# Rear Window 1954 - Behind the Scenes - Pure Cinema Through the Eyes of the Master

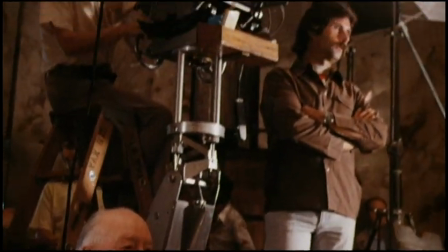[20:55]
But close-ups were used judiciously by Hitchcock when he knew that he had a really capable,
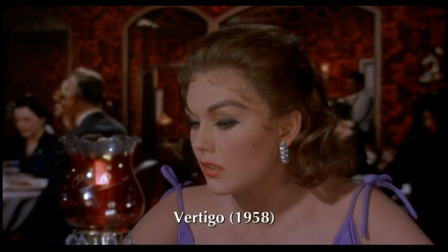[21:01]
well-prepared actress who could, with the glance of an eyelid and the flutter of an eyelash, give him what only the camera could capture,
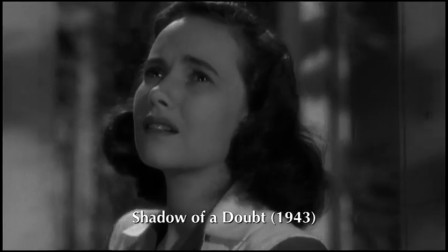[21:09]
what could never transpire on a stage and reach the balcony, for example.
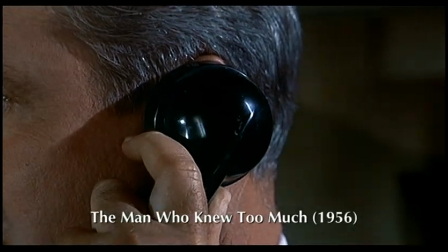[21:14] Remember, say nothing.
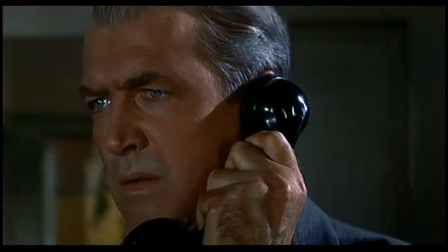Hello.
Hitchcock had regard for the value and the power of a close-up and the value of a power of a wide shot.
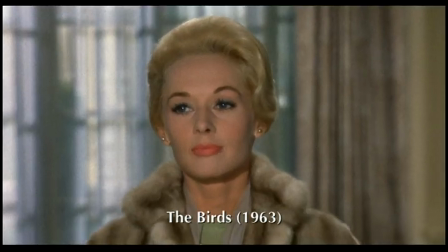[21:31]
He knew exactly how to use them. Sometimes he can reel you into a situation quicker by entering through a close-up. And sometimes he just does it masterfully with a wider shot, like in Shadow of a Doubt,
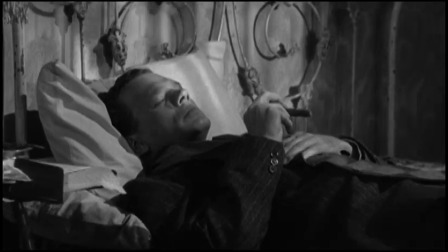[21:44]
when Uncle Charlie's laying in the bed and you see the expressionistic shadows on top of him and the money thrown around him.
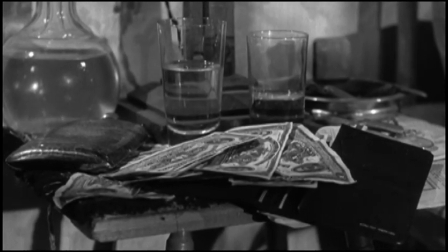[21:52]
That's a wide shot, but essentially it's a close-up of the situation of that character.
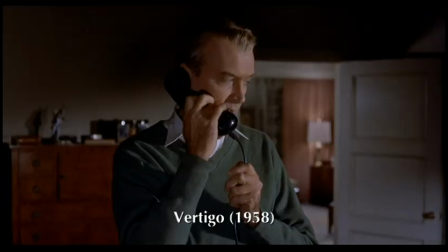[21:57]
For Hitchcock, it was a question of, when should you have a close-up? When he needed a person's reaction.
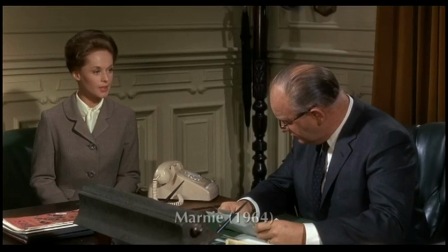[22:03]
I can think of a moment in Marnie, when she's being interviewed by the office manager
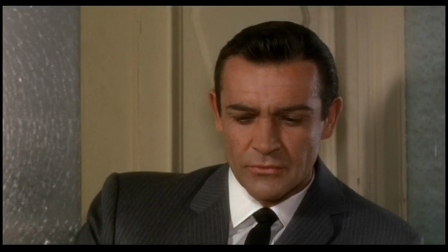[22:09]
Hitchcock cuts away from those two actors to Sean Connery's face.
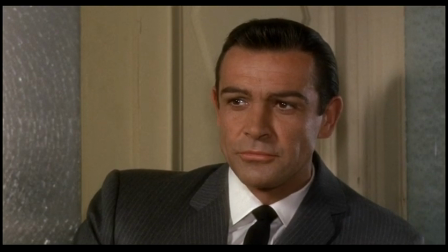[22:14]
Why? So that we can see the moment, the flicker of recognition, when he finally realizes where he's seen or heard of this woman before.
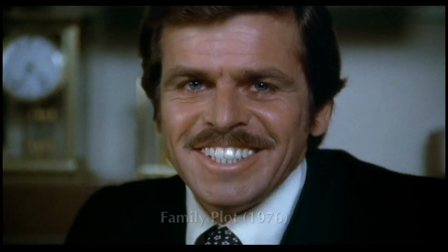[22:23]
One of the things about Hitchcock, he had no reservations about putting you right in the middle of something.
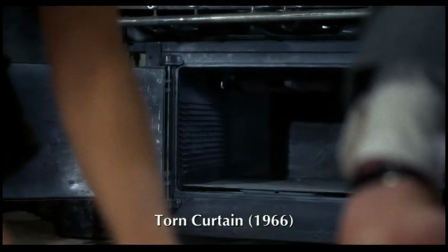[22:28]
He wasn't tentative about it. He was forceful. And I think his use of really big close-ups, heavily weighted close-ups to left and right,
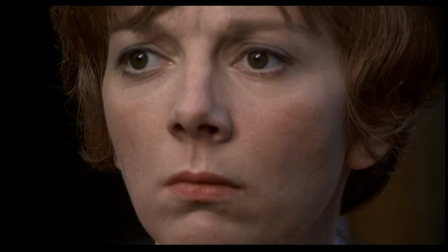[22:36]
or up, down, on extraordinary angles, he did fearlessly. Emotionally, between characters, Hitchcock would just go for close-ups, because that's where the emotion comes in.
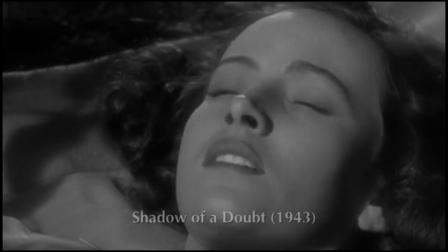[22:48]
It comes in the eyes and the expressions of the actors.
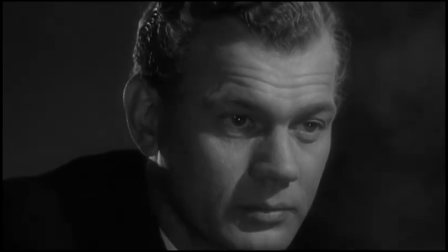[22:53] Go away. Go away.
He usually took wide shots on location, especially in Vertigo.
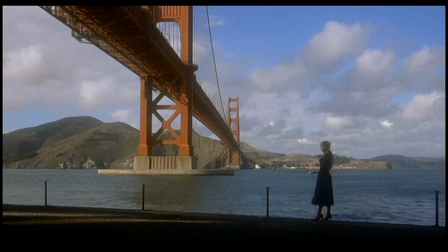[23:00]
The man who knew too much, he showed you where they were. He showed you in Vertigo they were underneath the bridge and they were driving here, and it was a wide show. But the emotional part was all done, close-ups.
I
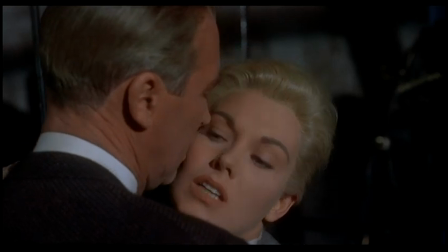[23:19] love you, Madeline. I love you, too.
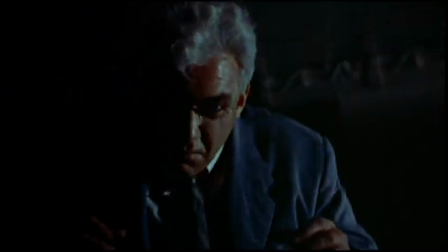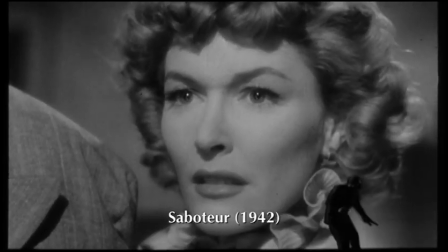[23:28]
I think that what we could say about Hitchcock as an innovator was that he took elements that had been used before,
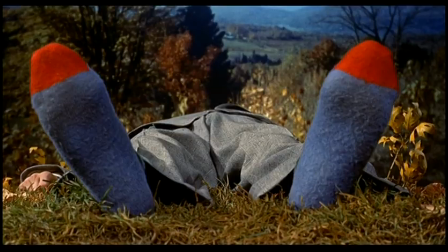[23:37]
elements of storytelling, of the thriller, of the chase, of comedy, and was able to use it for his own purposes.
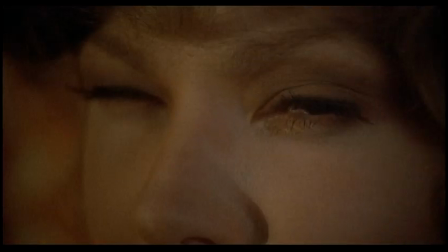[23:44]
Whether it's zooming in on something, whether it's blurry if the person might be crying,
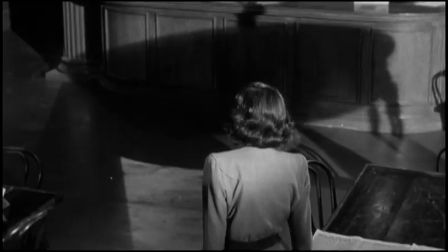[23:49]
whether it's a very wide shot or a pull back to make us feel their sense of isolation.
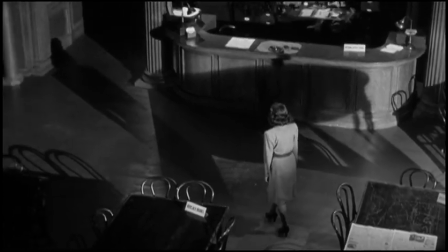[23:55]
He uses the camera and the angles very well to get us into the character's head.
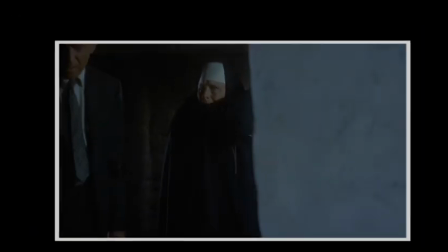[24:01]
I think in terms of combining real audience entertainment with real philosophical depth,
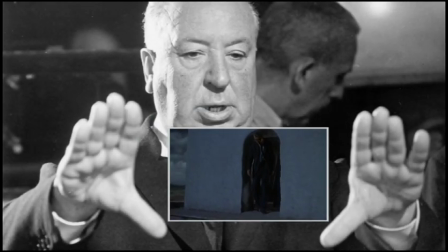[24:06]
there's never been a filmmaker greater than Hitchcock, and I'm not sure there's even been a filmmaker as great as Hitchcock.